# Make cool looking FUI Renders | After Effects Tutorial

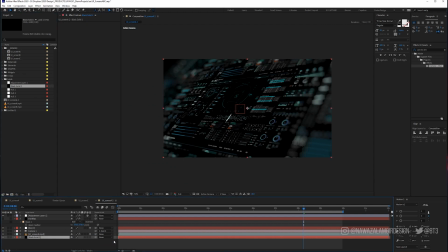[4:08]
I'm gonna bring in our solid again, and this time I'm gonna add a 4 color gradient
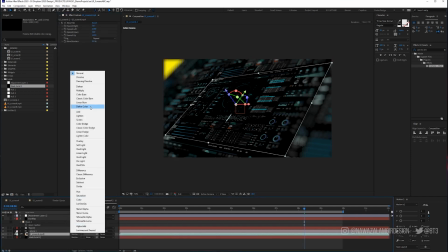[4:17]
and change this to screen. That gives a bit of our black.
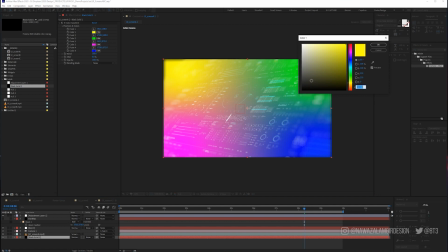[4:23]
That's not looking neat. What I want is just a slightly black bluish UI color.
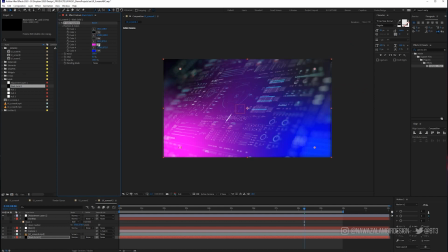[4:31]
So everything's going to be dark,
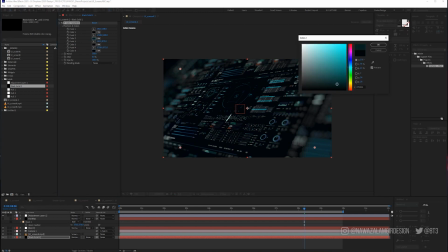[4:39]
but I want this side here to be almost like a blue, because it's going to fake light coming from this side here. Yeah, that'll do. And we'll just increase that jitter, and this bottom color here, which is number 3,
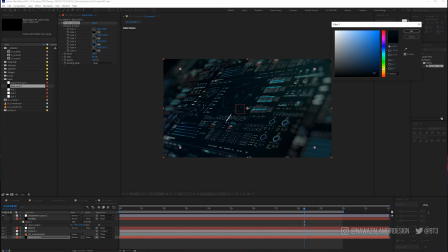[5:00]
Let's give that a little bit of color as well. Okay, that's looking better.
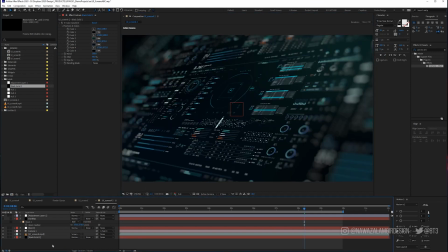[5:08]
All right, what else can I do to make this cool? So, the other thing I can do is add some glows and blurs to certain areas. But just before I do that, I always add, like, adding a noise of about
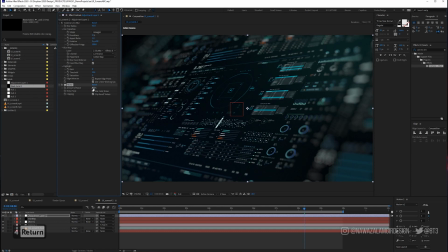[5:29]
4%. So I'm happy with my blurs, but I want a couple of highlights. So what I'm going to do is duplicate this layer,
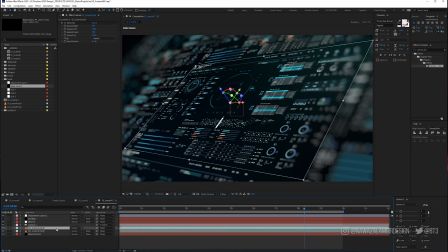[5:44]
and then push that back. And then just tweak the opacity, and this just gives us more depth. And you really want it low, actually, around 15%.
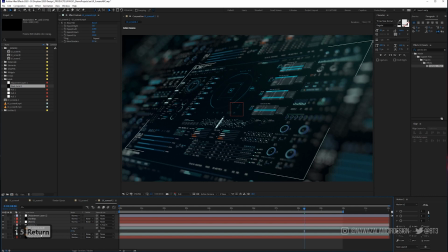[6:05]
So that's a bit too low. You probably won't notice it, but it just adds a little bit of depth. So I'm going to duplicate that again and push that to 20. Let's just go with whole numbers and make that 10.
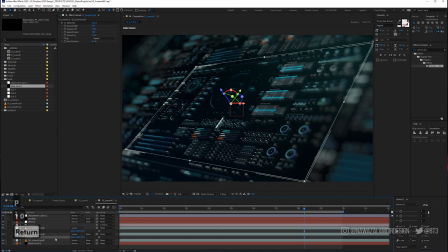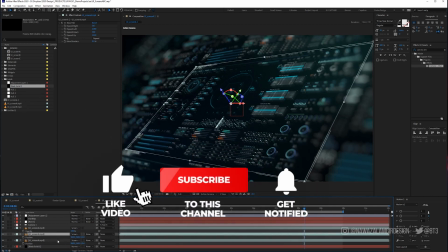[6:27]
Let's put these underneath. So this one should be 10%.
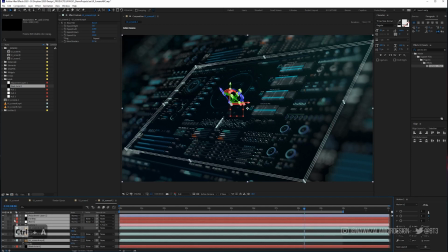[6:39]
Okay, looking better. Let's go back to our blurry option.
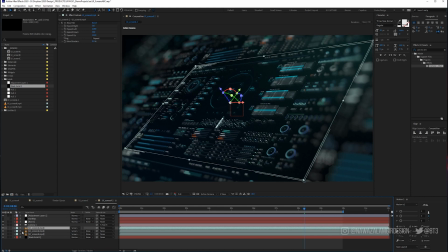[6:47]
So I'm going to duplicate our top layer. Just solo this for a second.
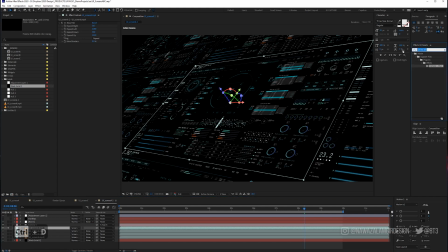[6:54]
I'm going to add a fractal noise.
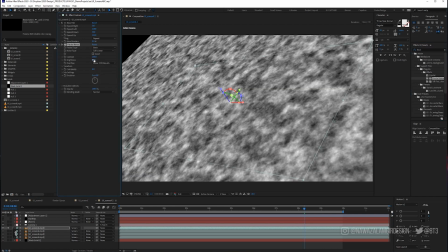[7:01]
And then I'm going to adjust it.
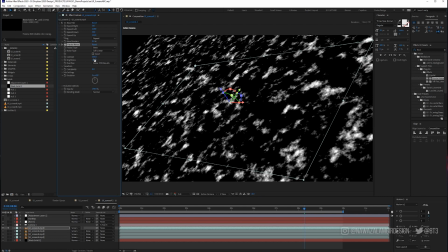[7:09]
So I only want a couple of white splotches in a few certain areas. So let's transform this, scale that up,
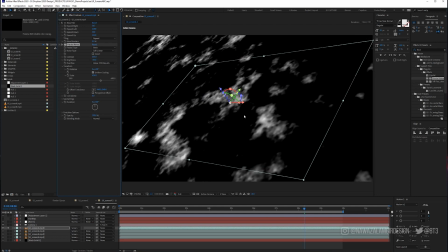[7:20]
change the brightness, it's fine, it doesn't matter, that can look rubbish. I'm going to add a multiply.
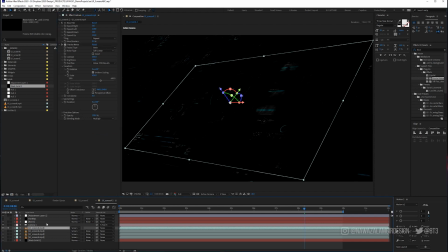[7:28]
Then I'm going to add a glow to this. And
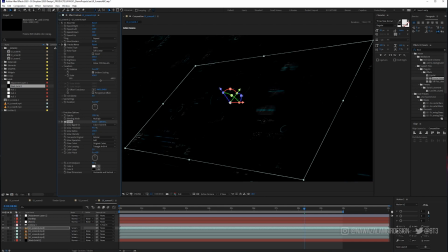[7:44]
gonna just tweak with a threshold, not too much, something like that. Crank up the intensity, it's a bit too much. I actually don't know what I'm doing here yet.
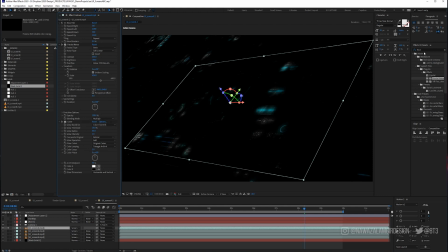[8:00]
I think I'm going to add a narrow direction blur. Crank this up. And bring that back.